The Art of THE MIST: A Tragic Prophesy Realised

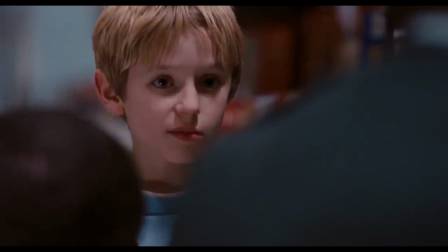4:02 The idea that we rely on faith that there is a God becomes less prevalent when what's happening isn't natural, so as the film progresses,
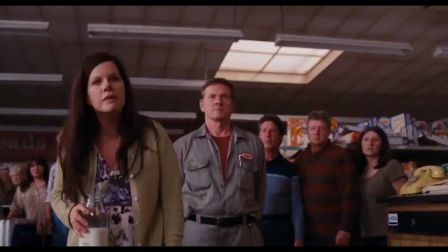4:11 even aggressive skeptics and cynics start to see eye to eye with Mrs. Carmody.
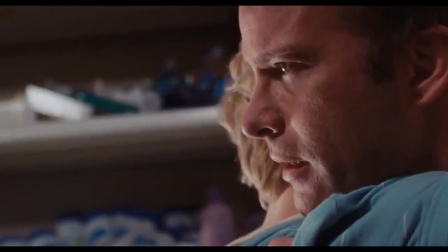4:16 Since we're invested emotionally from David's perspective, we see how the hypocrisy has manifested its way amongst the people,
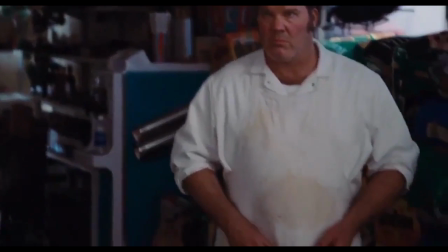4:24 making for an increasingly hostile environment as opposed to one where people band together to help each other in a time of crisis.
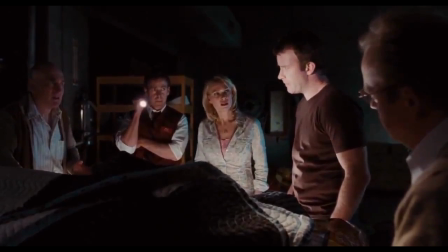4:31 David and his group try to take such a human approach to the matter as opposed to picking sides like the other characters.
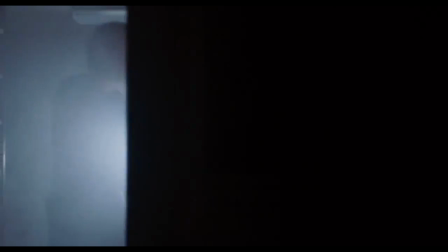4:37 His group is focused on survival and going out of their way to devise a means of protection
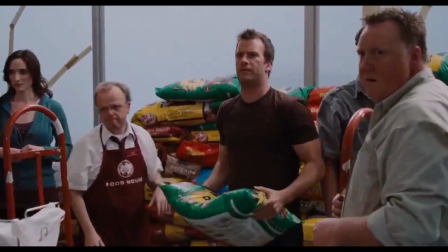4:41 and preservation while other characters get on their knees and pray for help.
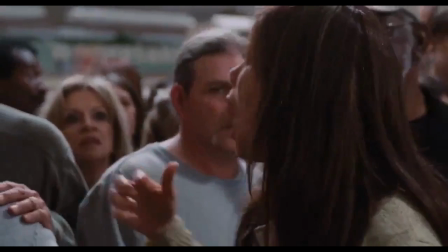4:46 But taking yourself out of David's skeptical shoes, it's honestly easy to understand their sudden tribal mentality.
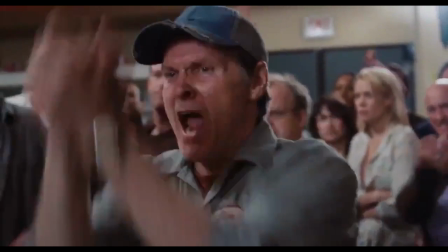4:53 These people have gone through an existential crisis to try and comfort themselves as to how to rationalize or embrace what is happening.
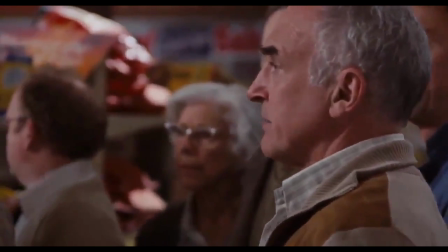5:01 They're desperate like any other normal human being, so taking Mrs. Carmody's side is their attempt,
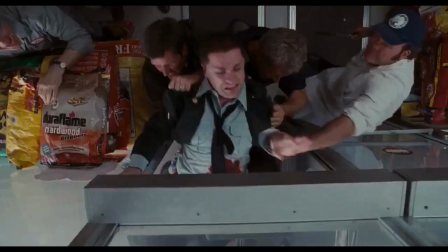5:07 whether it be ignorant or sincere, to simply latch on to some form of hope and salvation for the future.
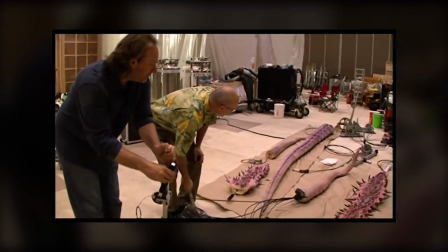5:14 This fear is reinforced by makeup and creature designer Greg Nicotero and video effects supervisor Everett Burrell,
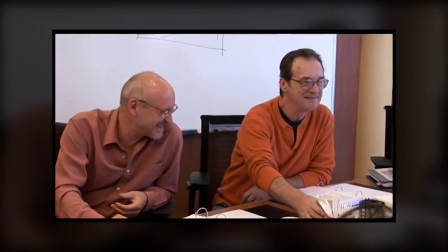5:20 developing monsters that are an abstract hybrid between organic worldly creatures we fear, such as spiders and mosquitoes,
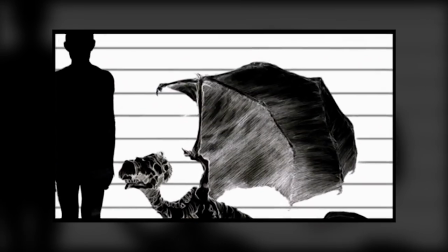5:27 and human phobias based on skill, sight, and mind.
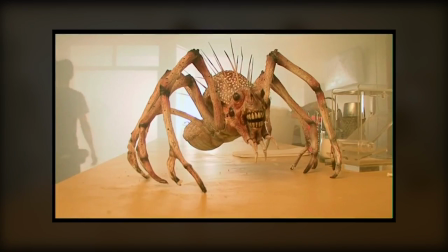5:31 Things ordinary in the real world that ignite fear are heightened into a nightmarish version that it overrides any logical or realistic justification,
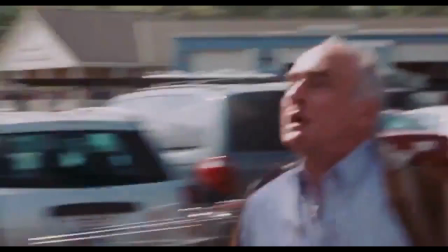5:40 basically both a figurative and literal attempt to put the fear of God in the characters.
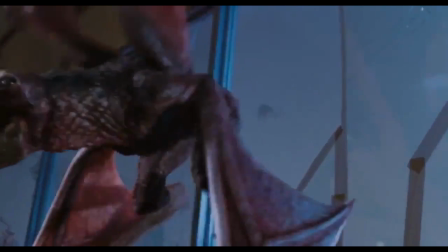5:45 In fact, Stephen King describes one creature as simply a Bosch painting,
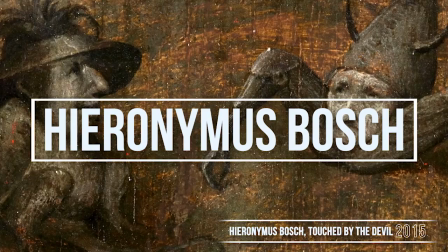5:50 an allusion to the 15th century painter Hieronymus Bosch, who was famous for his macabre, nightmarish, and abstract depictions of hell.
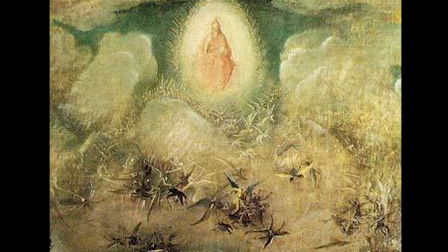5:58 In The Last Judgment, it actually reads that the fallen angels from heaven are turned into demons as metaphorical insects,
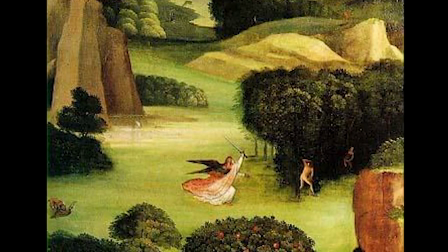6:07 while Adam and Eve are chased into the dark forest for the judgment of their sins,
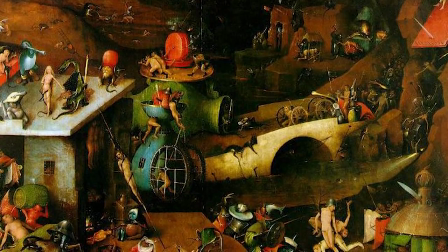6:12 before passing into hell where the wicked fools, as Mrs. Carmody later describes them, are punished.
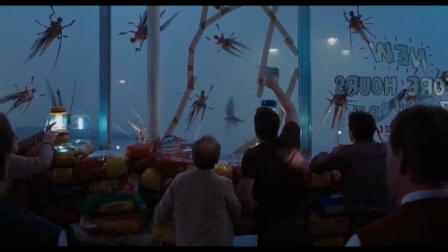6:18 It mirrors much of the film itself, the metaphorical insects fallen from heaven insinuated by the cloudy mist,
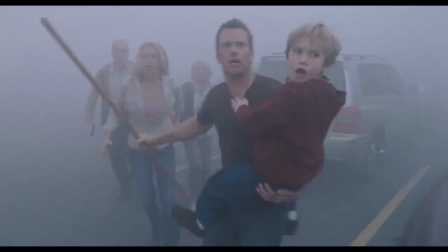6:25 while David and his group are technically banished from their Eden into judgment for which they are tortured and punished physically and psychologically.
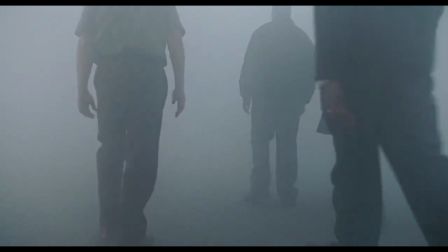6:34 This speaks of everyone that leaves the store, whether their experience be positive or negative.
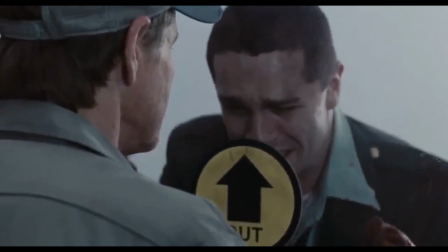6:40 Like with the women with kids at home, Norton's group, Wayne who is directly perceived to be crucified for being sent out into the mist,
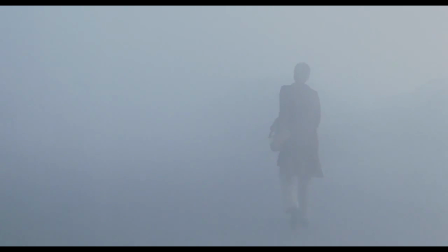6:48 and eventually David's group, they all experience personal ordeals in their time of judgment.
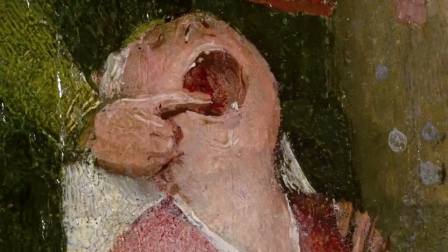6:54 Now, our critics interpret Bosch's work as a representation of medieval morality and the unorthodox religious teachings about the fallacy of mankind,
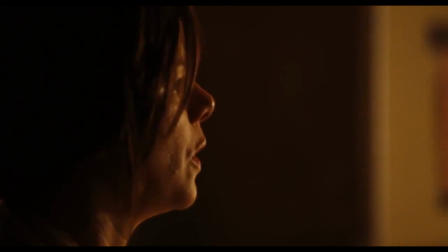7:02 despite little context because Bosch's life is mostly a mystery. But it honestly says a lot about Mrs. Carmody's character given her bizarre religious practices,
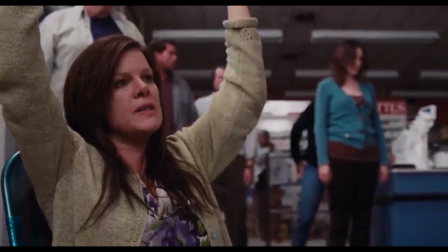7:11 immorality, and how mysterious it perceives her to be, given, you know, she's somehow fucking married.
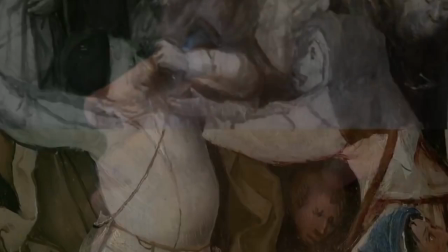7:18 Bosch's work often depicted paradise being consumed by damnation,
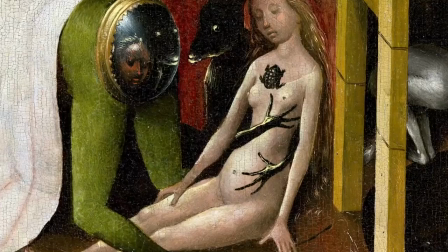7:23 or symbolically, realism being engulfed by nightmare and fantasy.
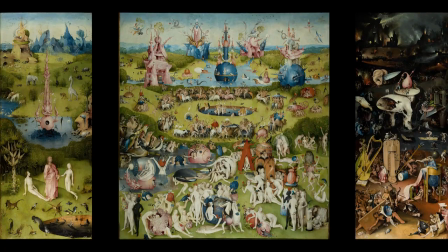7:27 The Garden of Earthly Delights, for example, can be viewed as a warning against sin and corruption,
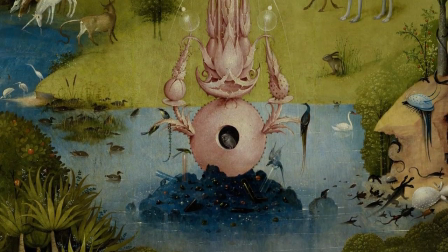7:33 the illusion of a false paradise, like Earth being a testing ground for the people, according to Mrs. Carmendy,
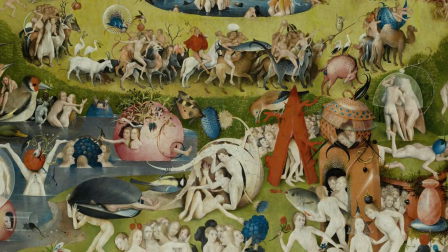7:38 and the issue of lust and temptation, which again, Mrs. Carmody speaks vividly of.
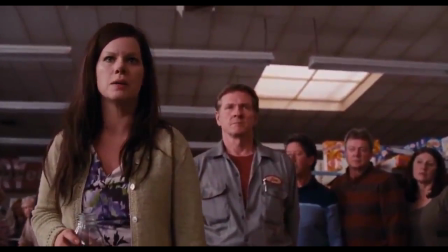7:47 Her point about temptation is interpreted differently in both the novella and the film.
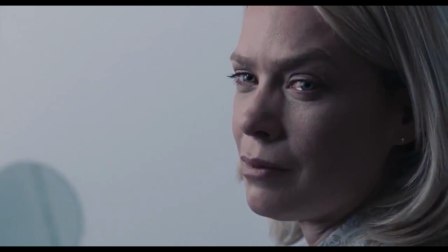7:53 In the book, David is having an affair with Amanda, whereas the film replaces it with David's final act of execution, carrying the theme in a different direction.